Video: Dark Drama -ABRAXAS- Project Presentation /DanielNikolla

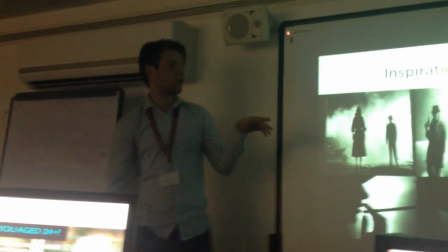uh... as the lies that can why my
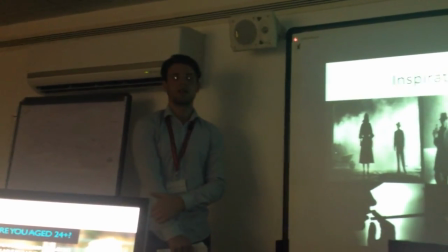intro that my trouble be that's why also the cycle because I like and
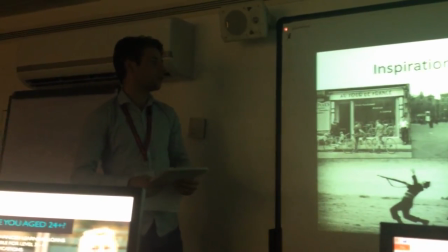this guy is a Hungarian guy who was who part in five wars and
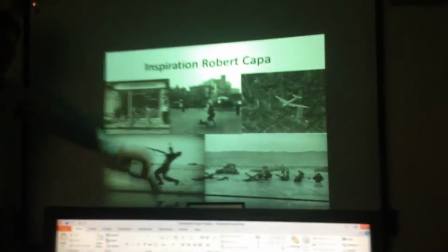he was a photographer and the photojournalist as well there's a photographic there from D-day I I I
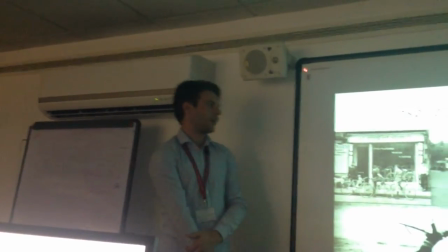was inspired by him because he everything should everything black and white the other one please Charles Abbot,
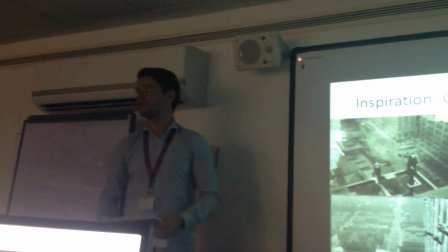he is one of the several people who got this kind of picture,
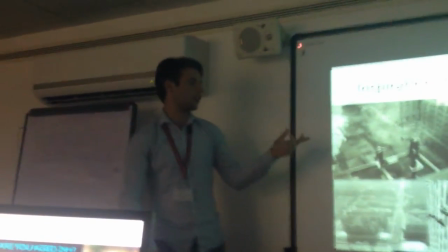like those builders eating during their lion's show on the top of the building.
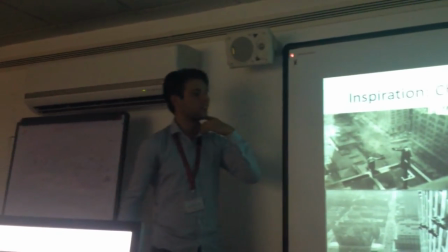and most of this his pictures are like this like people on the top of buildings and I use this one because as we have to give the impression
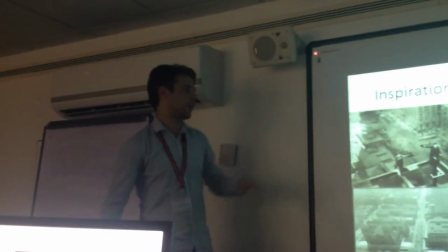of a retro city dark nightmarish city it could be it's helpful for me to develop the idea later
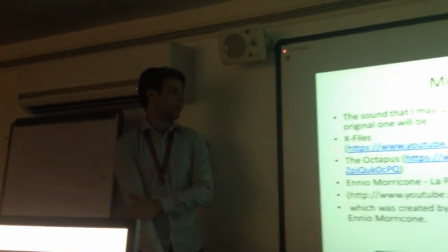and this other music the first one is from X-Files which I really like and the the other one is based on any work on which is my favorite one
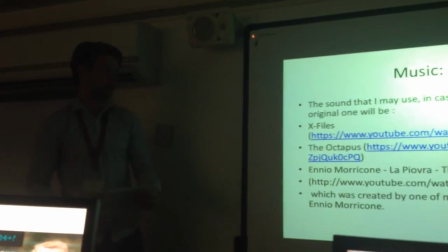and the musical that was used in lapiogra just in case i cannot develop anything by myself
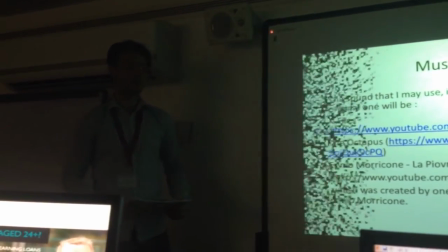i'll use their music
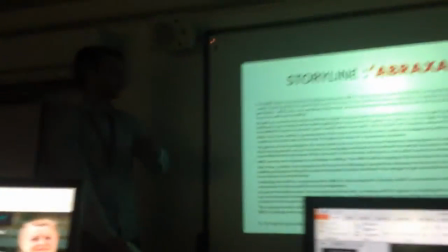that's my storyline can we go to the next one please i'll explain the storyboard uh... yeah this
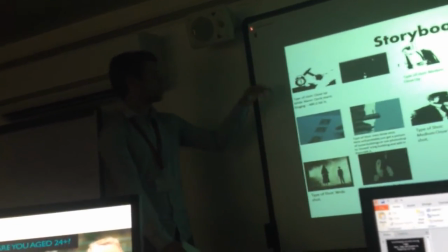is my storyboard I'll it will start my 62nd or people all start from
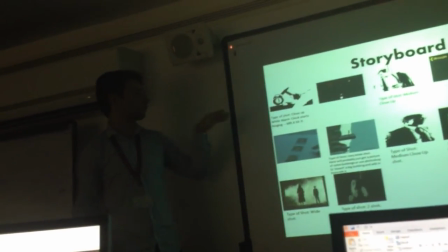I'll I'll look back should close up and this guy the
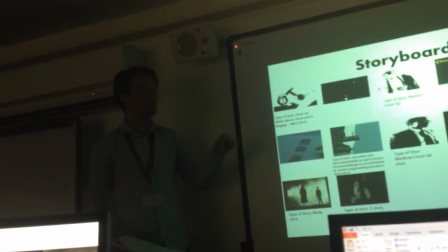detectives are called mister X he the alarm though which which will
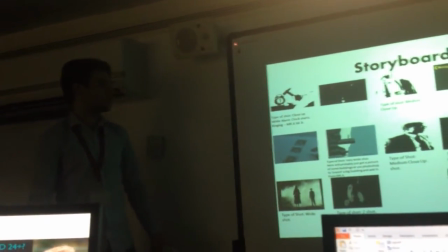make them hope to be broken and it will stop ring I'll at the form
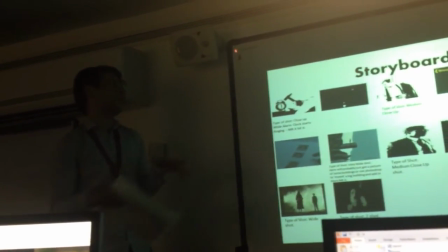you the scene you get up and get his bed and
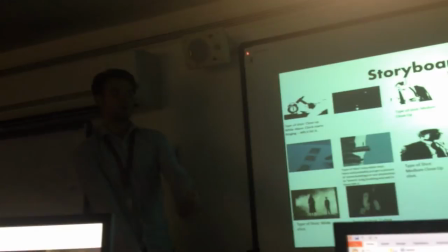you just his charge connected charge because it doesn't have a battery and this will be connected
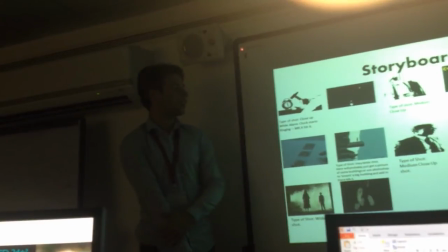with the fourth picture but the third one um it's shown always
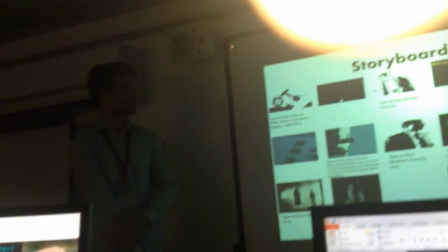some black and white uh he wears his suit and gets a black coffee to give the idea of the dark everything and the fourth one is
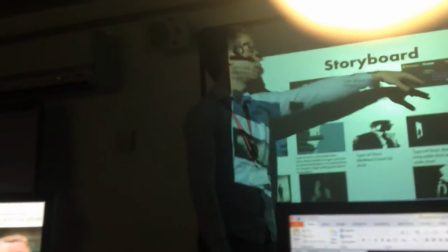the message that he sent to his ex-boss as it's written here just i give up um now he gives up from the state police and he
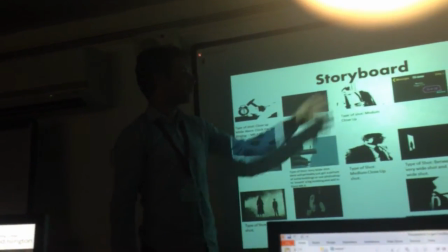continues his career alone and this one will be the introduction like with
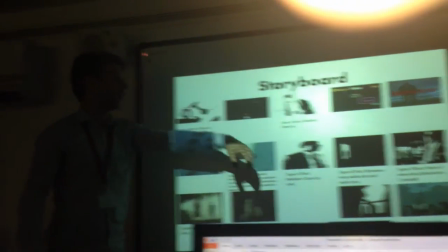the name of the the whole series and just
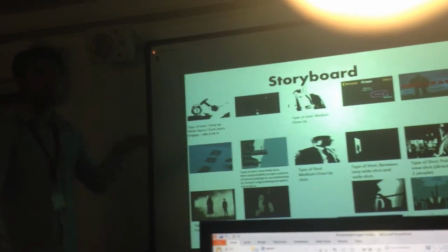a man there alone we can see only his back because he doesn't want to show himself he doesn't want to be a hero
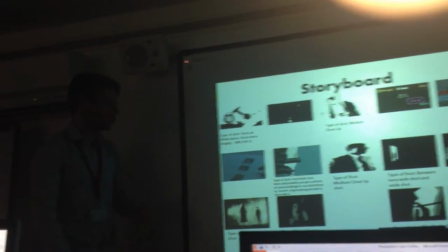just to put justice as he thinks after that
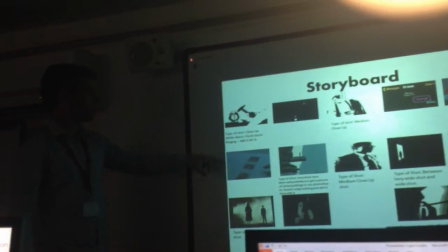one there will be this picture which will show
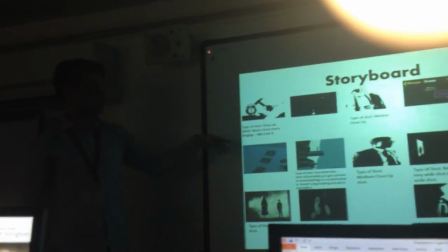three females there which shows disconnected with the
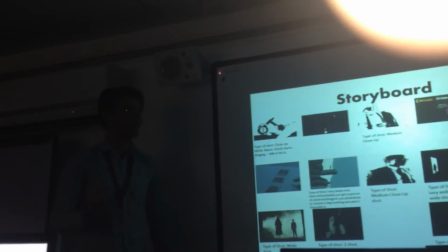murders have some the they are obsessed killing emails and
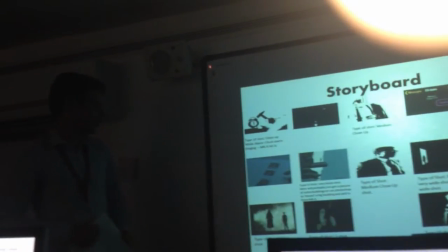the the other picture which will be the a very wide show I'll
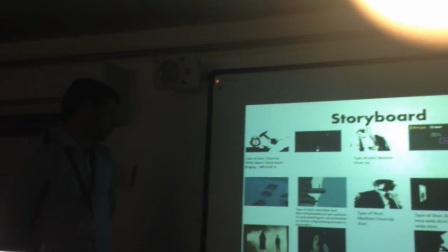I'm this will be a complicated to show that actually but I'll this here are the
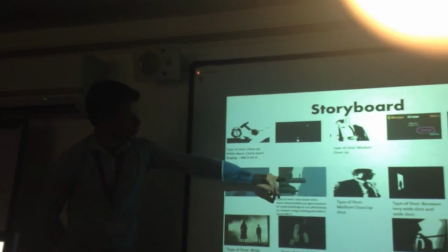the buildings and this is the sky and this guy is walking into the building like the the other way around
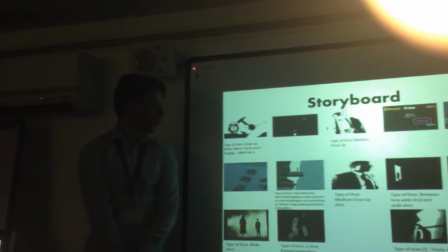and the next one which will be a medium close-up shot,
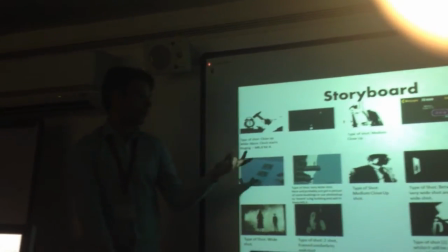it will be shown the guy with the Mr. X with the suit, the detective suit and black glasses, because as he does not want to show his identity.
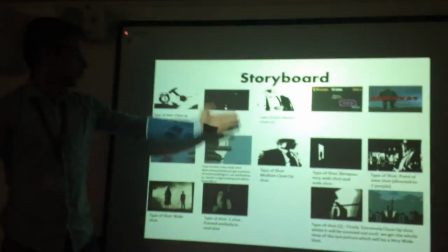The other one is that from here he keeps walking,
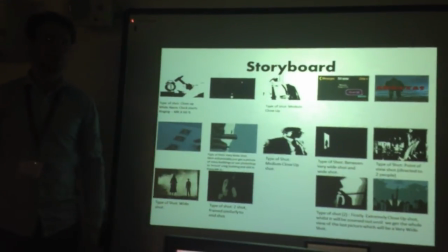as it will be shown then, and he will be in the door of a place which could be a gun shop where he goes to investigate the cases.
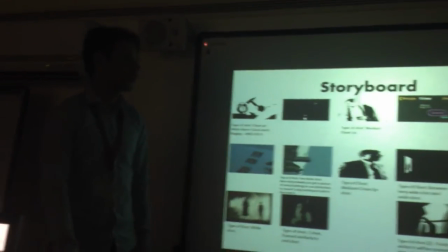Okay,